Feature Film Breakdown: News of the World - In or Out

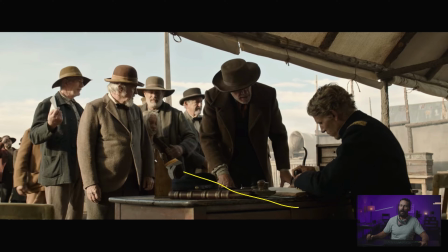(4:02)
The simple way that I know is going to work is, instead of having the action go out of the tent this way, you have the action going this way, right? So the desk is going this way, Old Mate's sitting here. That way, all of the sun, you can bring in all of your level that way, as opposed to all the level coming forward, right?
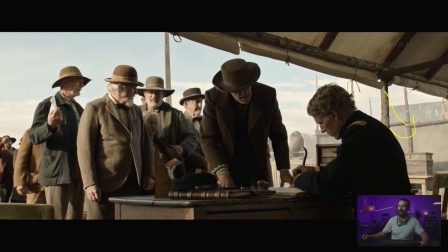(4:20)
And we are looking out into the brightest area, to the buildings that are getting hit with front light, even though we're underneath this thing, right? And there's obviously a shitload of level. You can feel the level in here. The amount of light that is being pumped into this tent is enormous. But still, it seems so difficult because it is hard to get that balance right, and it takes time.
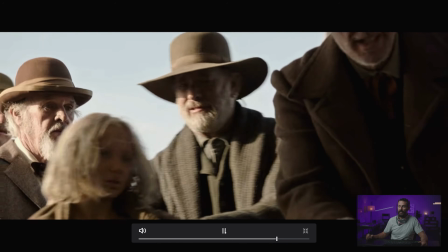(4:40)
So this is, again, one of those situations where it's just like, it's the hardest way you could do it, but still looks great.
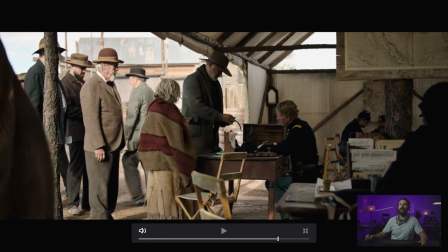(4:47)
So here we go. This is the exact opposite angle that you would want. Normally, all of the stuff that we've looked at before, you would be over there, right where this guy's sitting, shooting this shot. because then you'd have the little edges of backlight on all these people.
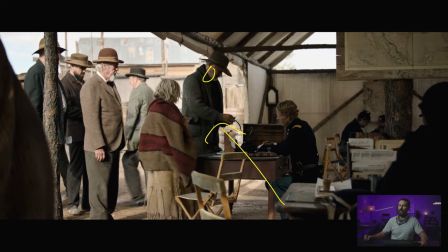(5:02)
And then you could push more level at Tom from inside here and get a little shape on him. Darius says, I don't care.
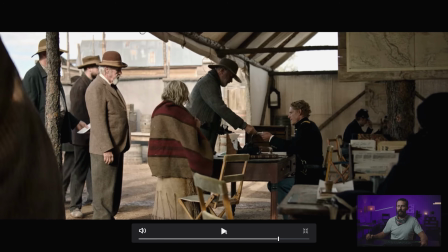(5:08)
This is a gritty, rugged movie. We're gonna make it. We're not gonna make everything Hollywood slick.
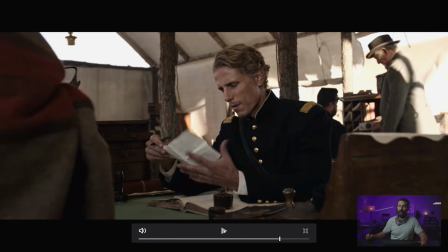(5:15)
Even there. Okay. And then what does that mean?
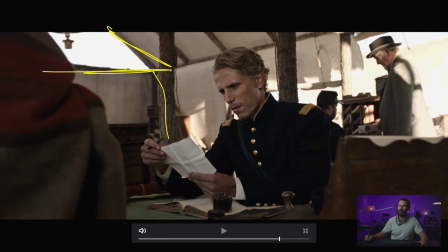(5:19)
Well, now that we're here, I mean, I guess we're shooting into a little bit there, but there's no shape on this guy because all of the light is coming from this direction. So it's not like we can't really place anything. There's a little bit, we're getting a little kick over here.
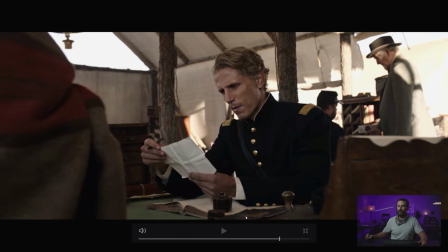(5:33)
All right, you can feel it just in here. You're getting a little something, but there's not a whole lot of options for bringing level.
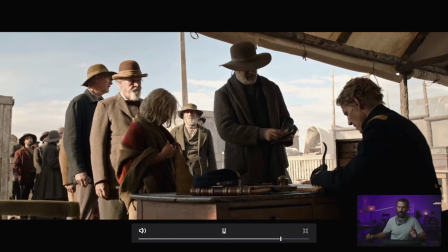(5:41)
And there's just not a whole lot of level, right?
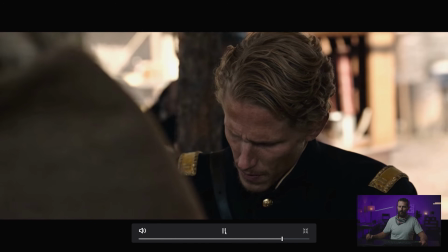(5:46)
And we come in, now you can feel how much more under he is there than he is there.
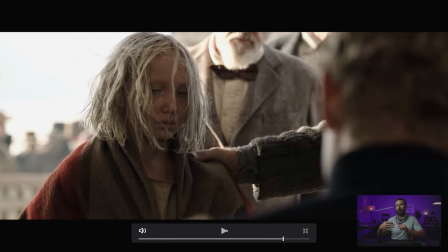(5:51)
But this is what I'm saying, okay? So, had we done the plan where we were shooting along, just imagine what this shot would look like. Right now we would be slightly inside of the tent and would be looking back at covered tent, and we could get a lot more shape on here if you wanted it.
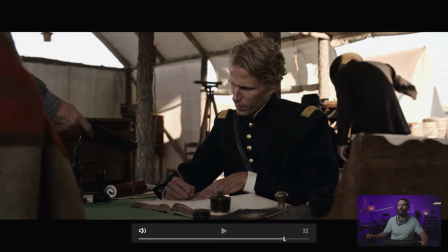(6:08)
Same goes here. The key light is behind Tom, and there's no, except for the ambient sky that is up here,
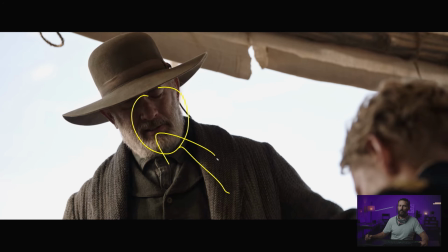(6:14)
there's really no motivation for pushing any more level in here. So it's like, this is the way that it looks.
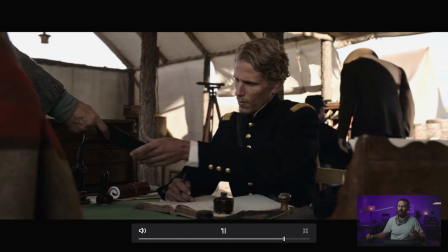(6:20)
You know, we're just embracing the harshness, which I like. Maybe this is it.
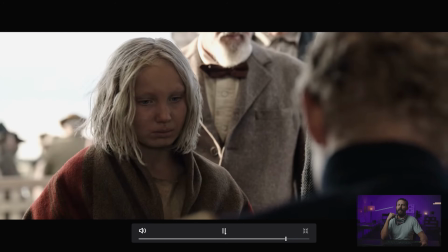(6:27)
Maybe this is the new thing. Just say, fuck it. Let's do it au naturel.
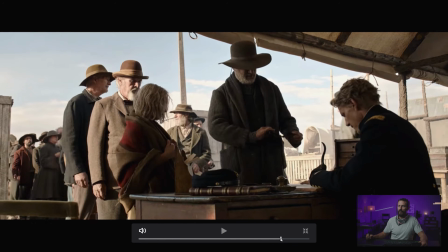(6:34)
Because this is the hard one for exposure. Where is it? I mean, this one's hard, right?
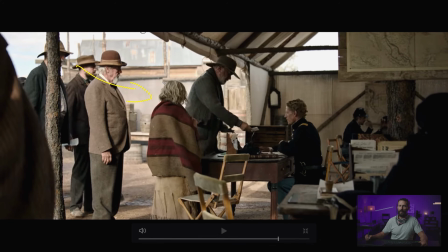(6:40)
Because you got to nail this time, because if you're getting full sun on here, you're going to be in big, big trouble to be able to reach into the shadows that much. Same here, like a giant openness of sky. Let's see, what does that read on the old, I mean, it's up there, isn't it?
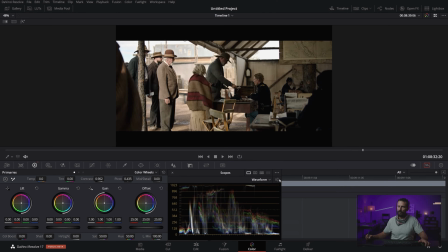(6:54)
It's up there. Why didn't that work?
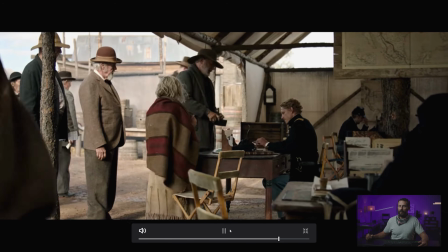(7:01)
I don't know, it's hot, and it seems like a crazy way to do this scene, but Darius did it well.
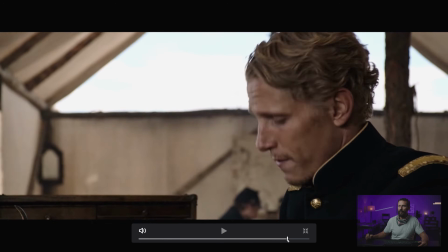(7:07)
And then we keep going, a little bit of cover.
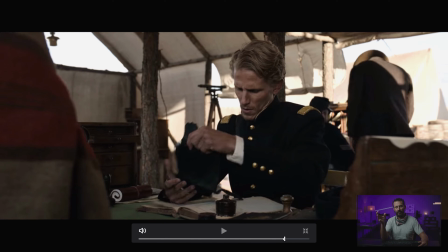(7:09)
I mean, there's also, I mean, I briefly mentioned it before with a joke about the 3 camera operators, but there are so many different cuts in this movie. Like, you can see the benefit of using so many cameras is if you cut it so much, it's hard to figure out if the light is changing because the edits are so quick.
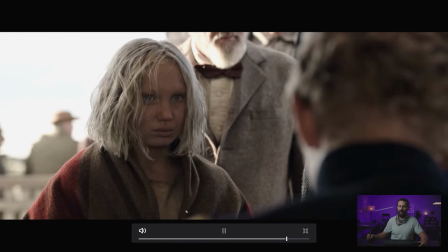(7:29)
And there, hot sky. But you're still getting that cool little angle.
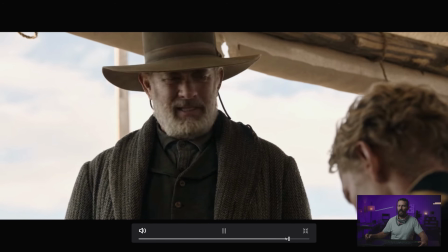(7:38)
And there's got to be, there's got to be 15 different angles inside of this one scene that takes place underneath the tent.
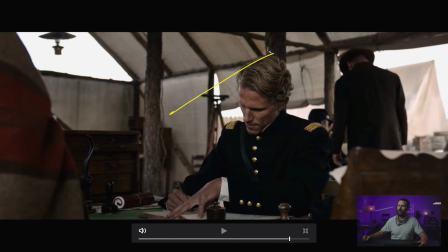(7:46)
And what happened there? This thing was, I don't know if you saw that before, but that was open, right?
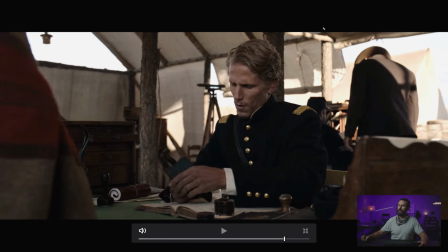(7:53)
To allow light to get in? Or was it? No, it wasn't. We were just getting all this front light back there.
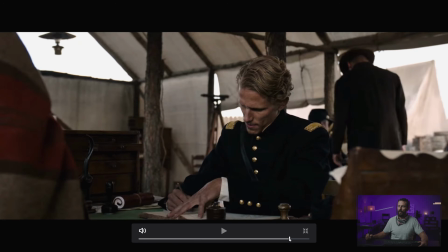(7:59)
So that front light is gone. That's what it is. So we come to this shot, and it's gone back there. Anything else in here? He leaves.